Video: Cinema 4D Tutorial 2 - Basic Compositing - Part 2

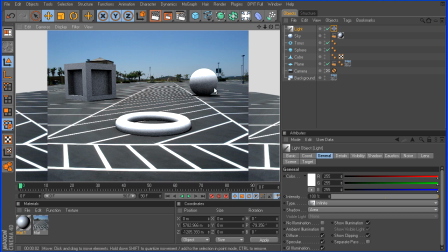(4:12)
And that's not really mimicking the scene. We actually need to give it more of a warm sun tone, which is probably going to be a bit of an orangish yellow color.
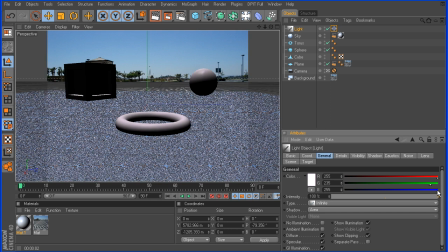(4:21)
So I'm going to take this and give it some orange and some yellow here.
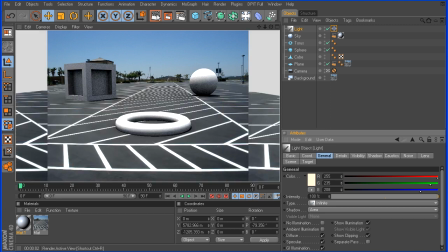(4:26)
We may need to go a little bit more than that. Okay, yeah, maybe just a little bit more.
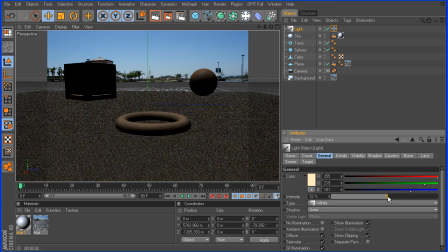(4:36)
And the intensity looks a bit bright, so I'm going to drag this down. Let's try maybe 70%.
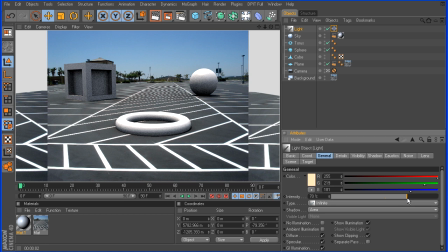(4:47)
Still looks a little bright, so we'll take it down to 50. All right, that don't look too bad. I think we may need to position the light a little bit more over towards the left, just so we can get a bit more shadow to show up.
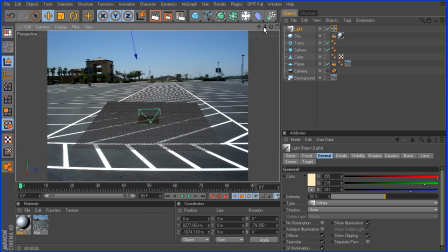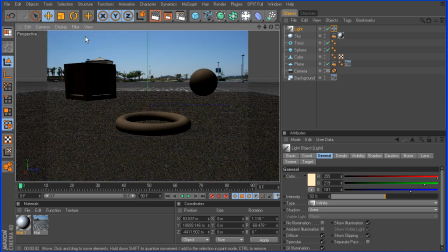(5:14)
All right, that should be good enough for now. So we'll make one more little preview render here.
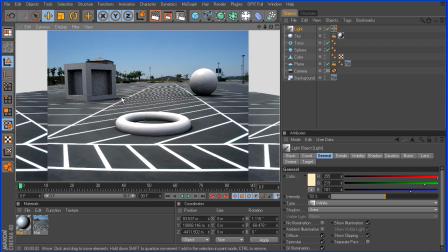(5:20)
All right, there we go. So now we got a little bit of a shadow poking out here, and it's beginning to look a little better.
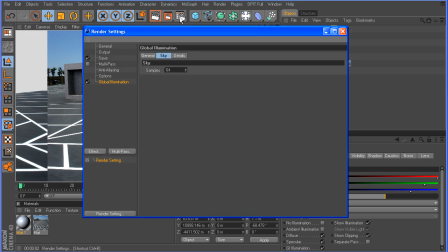(5:26)
So one last thing here, we'll just set this up for the final render. So we're going to take our samples, and we're going to double this. So we'll take it up to 128.
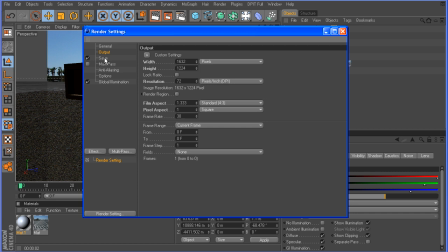(5:34)
Go to Output. That's set to where we want it. We're going to go to Anti-Aliasing, and we want to change this to Best. And for this, we'll go 2x4. And we'll take the threshold down just a little bit here, maybe to about 5.
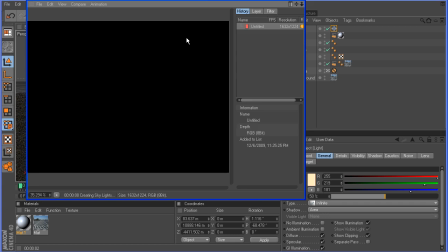(5:51)
So I'm going to hit Render to Picture Viewer. It's going to come up here in the viewer.
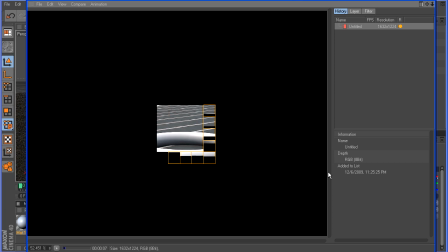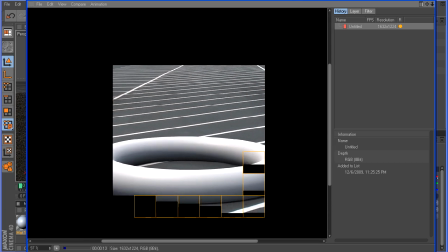(6:05)
And we'll just zoom in here on this a little bit to 100%.
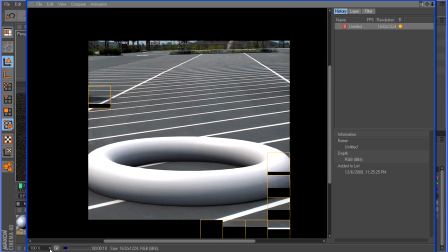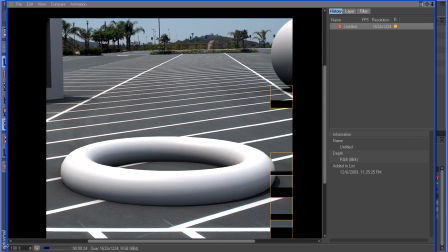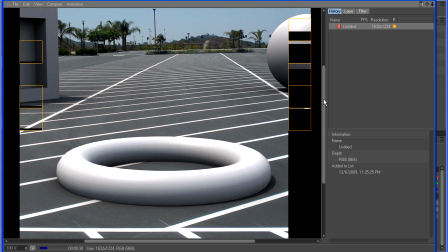(6:21)
So you can see on my 8-core machine, it is taking a few seconds here to complete.
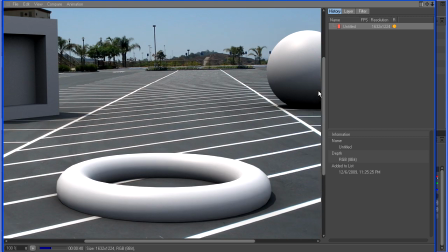(6:31)
Now, if we were using some standard lighting in here, like some spotlights, the render would probably already be done by now. But of course, this is global illumination, and anyone that has used it before knows that it does take longer to render.
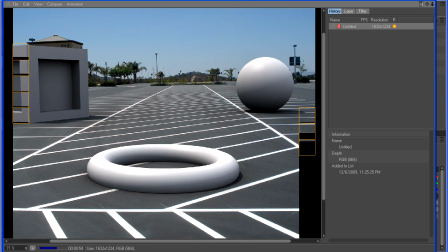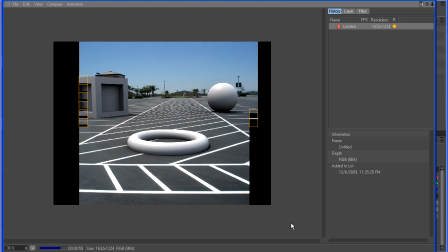So I'll just give this a minute here to finish up. Almost done, and then we'll just quickly look over the results.
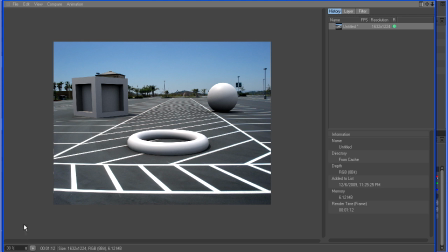(7:06)
Alright, so let's jump to 100%.
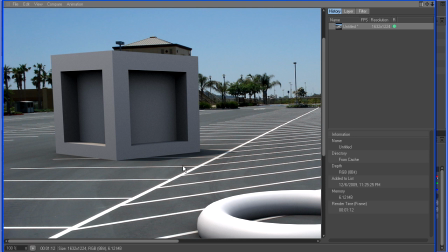(7:13)
Okay, so there you go. You can see we've got some nice even lighting in there. Got our shadows showing up here on the ground.
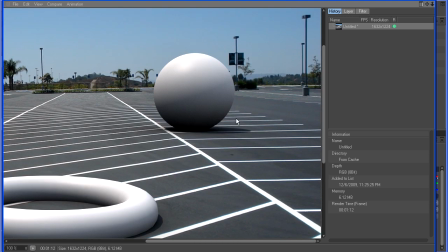(7:20)
Everything looks really good here. Got a shadow there. Alright, so this concludes this tutorial on compositing.
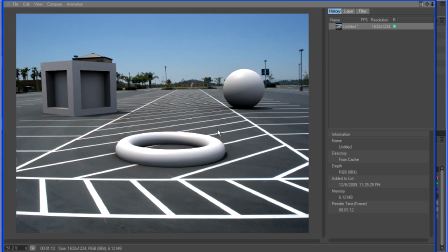(7:27)
So thank you for watching, guys.